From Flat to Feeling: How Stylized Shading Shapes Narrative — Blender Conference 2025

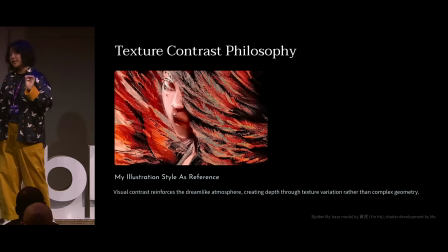(16:25)
And my style is like I really enjoy having a very jittery texture
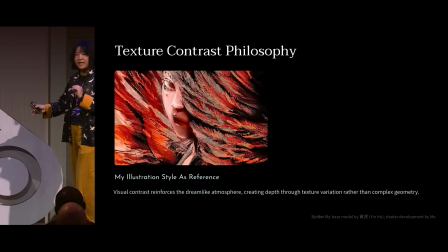(16:35)
right next to a very smooth texture, because I think it naturally draws the audience attention, right?
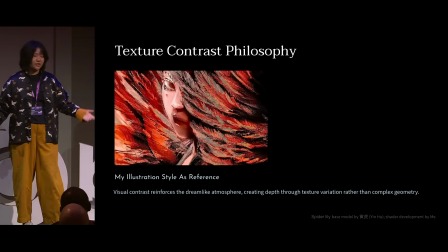(16:43)
And to do this in illustration, it's quite simple. You just select the area and then increase the sharpness.
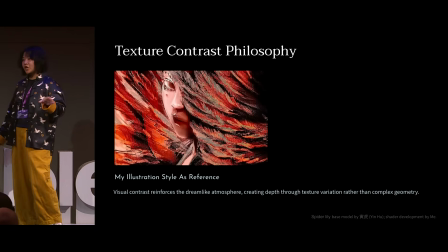(16:50)
You can also duplicate the sharpened area and then change the blend mode to either color burn or multiply to even intensify this
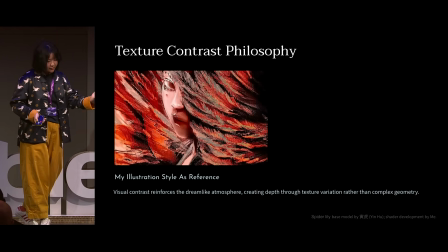(17:03)
visual effect. And now I want to bring the same style to my animation, like this.
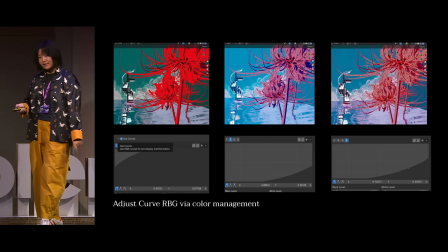(17:13)
And this is how I did this. I call it the little dirty trick.
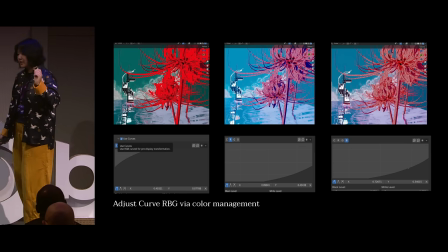(17:18)
So no geometry node needed. What I've done is by just looking at the output RGB curve.
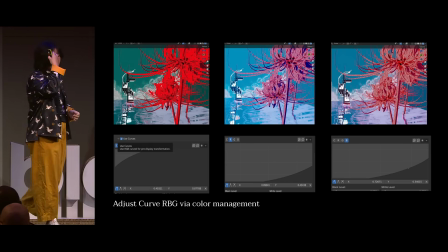(17:27)
It's really unconventional, I know. Essentially, you are experimenting with the output RGB curve. So I first pull up the overall RGB curve and then go to the individual like red,
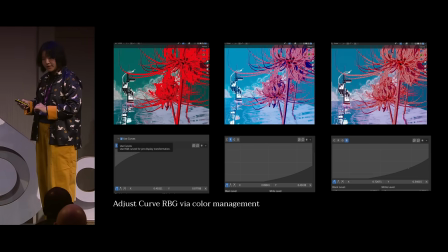(17:43)
green, blue curve, and then pull them down a little bit, and then like do some tiny experiments here.
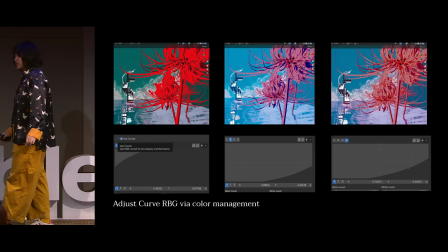(17:51)
And I ended up with different examples here, right?
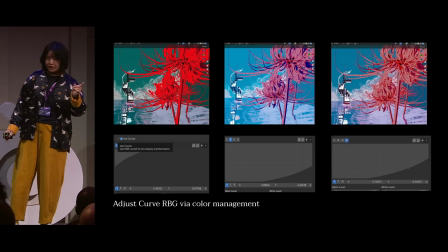(17:56)
And then I would compare between each other and find the most optimal one.
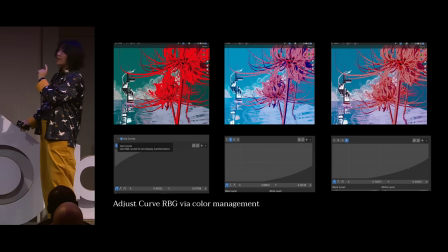(18:00)
The third one is the final version. So this trick is totally unconventional and takes time to experiment.
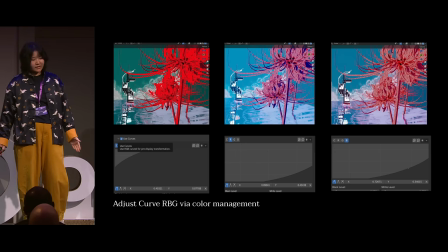(18:10)
But I really like this little trick here, and it actually saves, you know, like the rendering time as well.
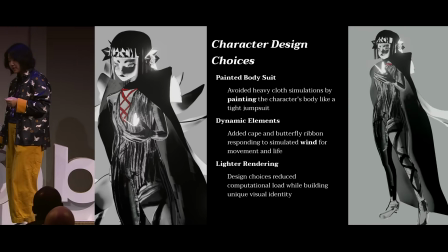(18:20)
And lastly, character design choices. So because I have so much limited
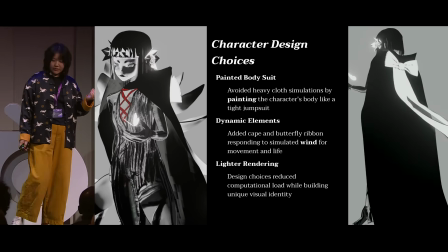(18:29)
resources here,
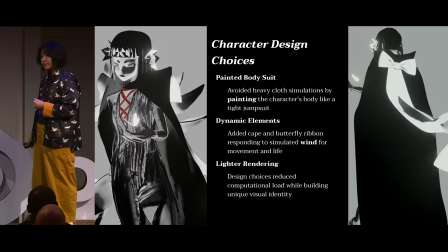(18:30)
I decided to paint the character's body as if she's wearing a tight jumpsuit.
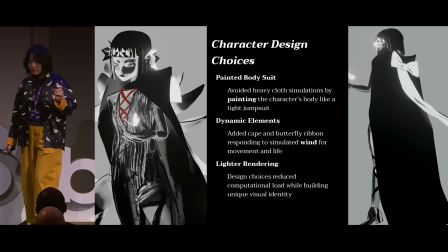(18:39)
Just trying to keep everything simple. However, I still want to add the vibe of like the movement and life.
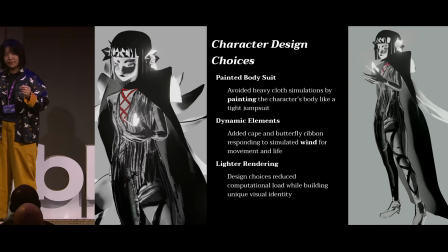(18:48)
So that's when I added a cape and butterfly ribbon to the character, and they will be responsive to the simulated wind.
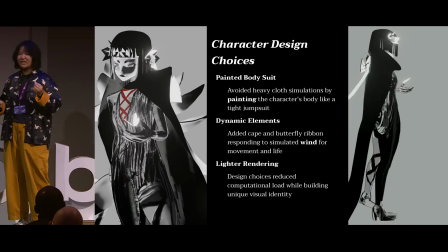(18:57)
Because I think wind is really powerful in terms of providing the ambience here.
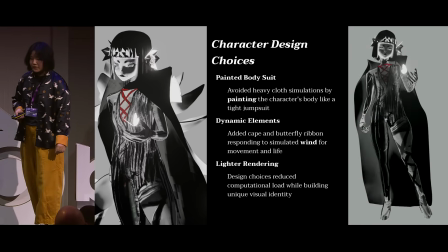(19:03)
And this approach relatively reduces the rendering time because
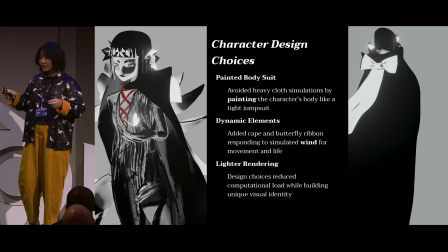(19:11)
essentially the character doesn't have a clothing, it's all like painted over the body, right?
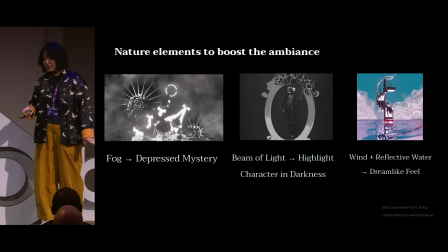(19:18)
And nature elements would also be a very amazing tool to enhance the ambience.
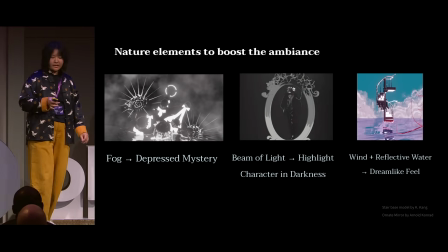(19:26)
So personally, I like using fog to indicate the situation is depressive or is mysterious. And in Blender EV,
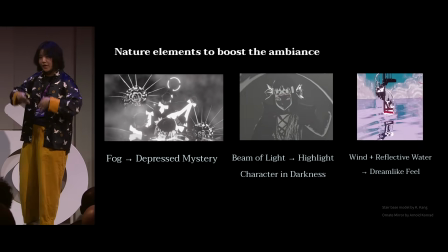(19:36)
you could also use like a beam of light to highlight the character's facial expressions in darkness.
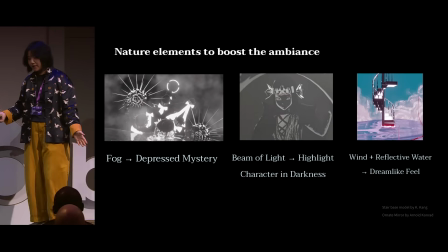(19:44)
And like I mentioned before,
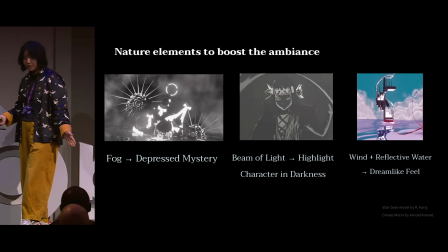(19:47)
I really like the combo of wind and reflective water to give this dreamlike feel to the animation here.
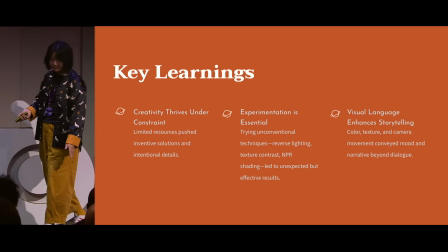(19:54)
So key learnings about my journey.
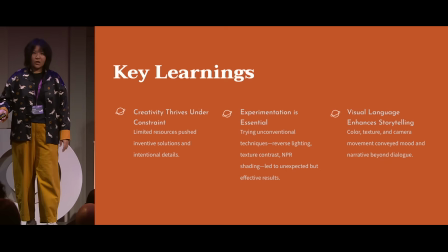(20:00)
Don't let the constraints hold you back. You're stronger than it.
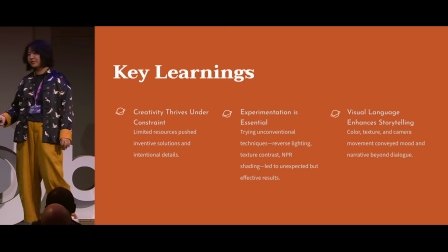(20:04)
You will definitely find out unconventional, very cool solution to this.
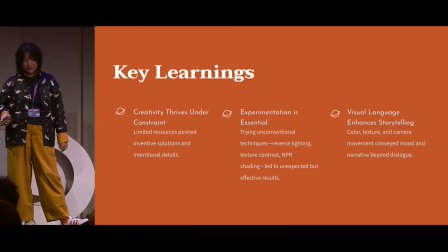(20:10)
And then experimentation is definitely essential. You want to try out different ways to solve the technical constraints. And visual language is definitely very important, and you can use the combination of color,
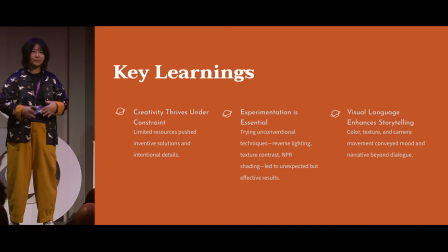(20:26)
camera movement, or texture to convey the complicated emotions you want to include.
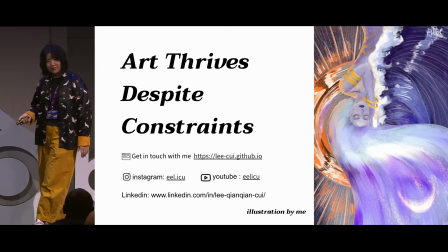(20:32)
So thank you so much, everyone, for being here.